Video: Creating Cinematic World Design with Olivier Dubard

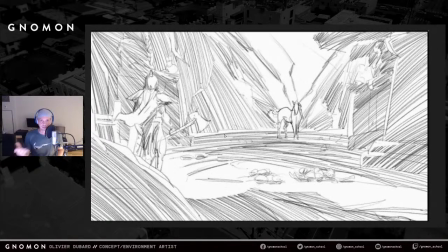Then he goes down the altar, see his horse, because the Death Dealer is nothing without his horse.
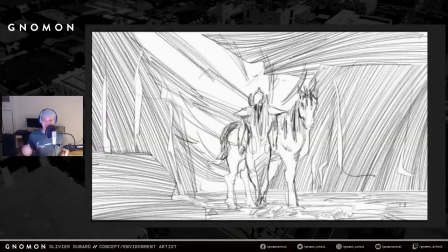They always goes together, hand in hand. He keeps walking toward his horse, crushing skulls, on the ground.
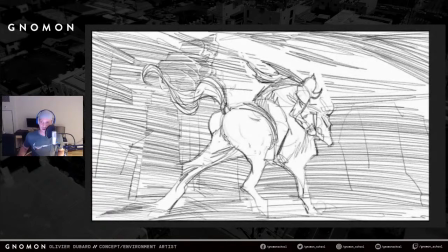Get on his horse and then runs until the exit. So the god of death and his beast are now reunited, and they both go on until they reach the exit. The end of the cave.
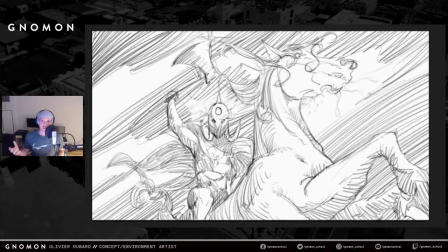They get out of the cave, and then there's the prancing horse going on, and then behind the two characters, there's there's the stormy weather, lightning, and then he just shows his axe, and that was the last frame that I did.
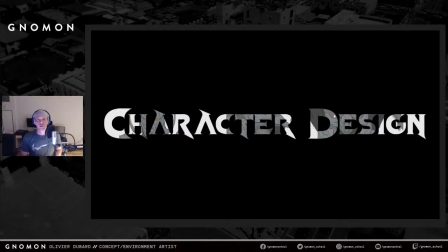So from there, those are basically the primary ideas. It's there was nothing, how can I say, really set in stones. I was just scribbling as much as I could, try to spring ideas, right?
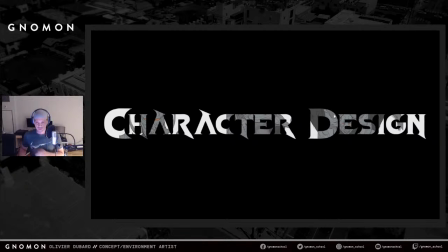And then from there, I was like, well, the first thing I'm gonna do is let's just do the character, because he's the most iconic in this universe. So I was wanting to spend as much time as possible on the design of Death.
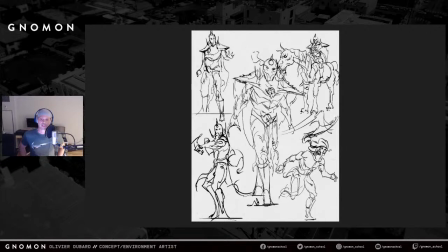And the first step that I did was I tried to do as many sketches as possible. Try to keep them really loose. My thought process here was kind of like going to look at my reference, then stop looking at my reference,
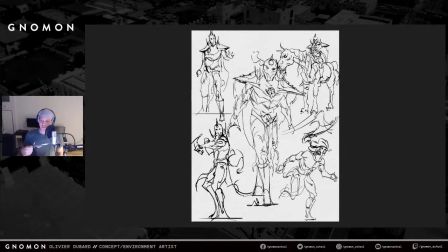and then start drawing and get a sense of my character, who he is and how he behaves, how he moves. I didn't spend too much time on it. I just tried to be as quick as possible. My goal here was really to kind of have some sort of an interview with my character,
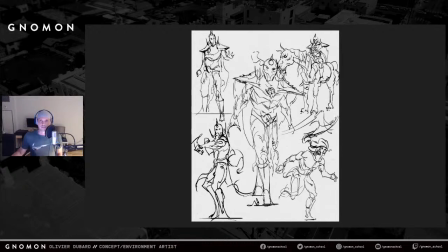kind of try to get to know him, so I could create this persona, right?
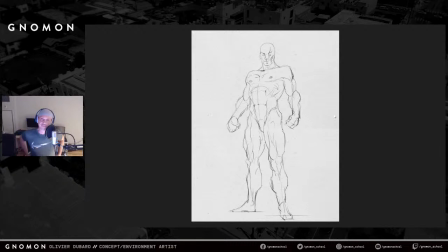Then after spending enough time doing that, I think it was time for me to set certain things in stone, if I can say. There are certain things that I wanted with my character in his body template. So I wanted big thighs, because for me personally, I think big thighs are scary.
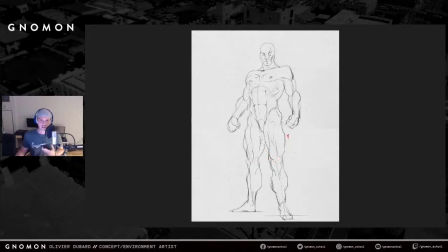And if I saw a dude with big thighs like that running after me, I think I'd be scared. So this is the actual template of my character that I would be using for the designs, right? I would use that as a base, and I would iterate on it.
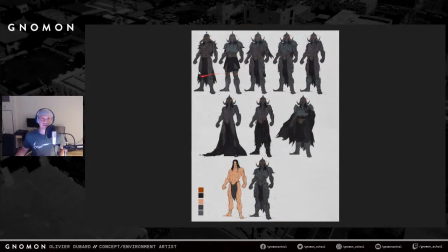When I say iterating, so that's what I was doing. I started to do kind of what was close to Frazetta already designed and what the other artists, for example, from the comic book already did, right? So the chest piece, and then the clothes and the belt.
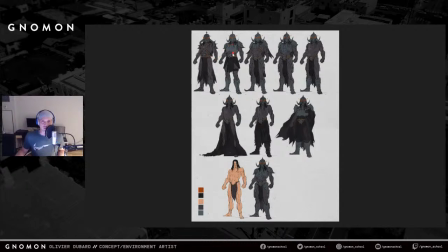Then I was thinking, okay, let's try another iteration. Let's put some other type of shoulder pads. Let's try something plated completely on his chest. Let's try different boots. Then I go on to another idea, and I started like the pads on the thighs, different plate on the chest.
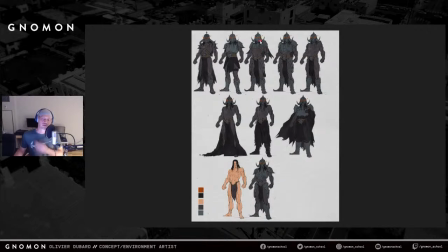The helmet, I didn't want to change it. I want to try to stay as close as possible from the original helmet. Then I went on like that about several iterations. Sometimes I was just putting him without a shirt, just the robe. But I think I really didn't like this idea.
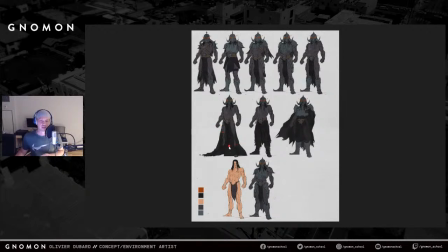I was thinking that it's probably too much. I don't think he'll be able to move that well with that. Then I put pants on. Then I put a longer cape, different type of shoulder pad, sorry. And after 10 or 15 drawings, I don't think I put all of them here.
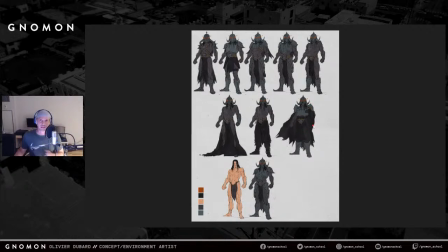What I did was, okay, I think I have enough of them. And I took a little bit of everything that I liked, whether it was on this one was the shoulder pads, and then on this one, I think it was the chest piece. And certain things were becoming really repetitive.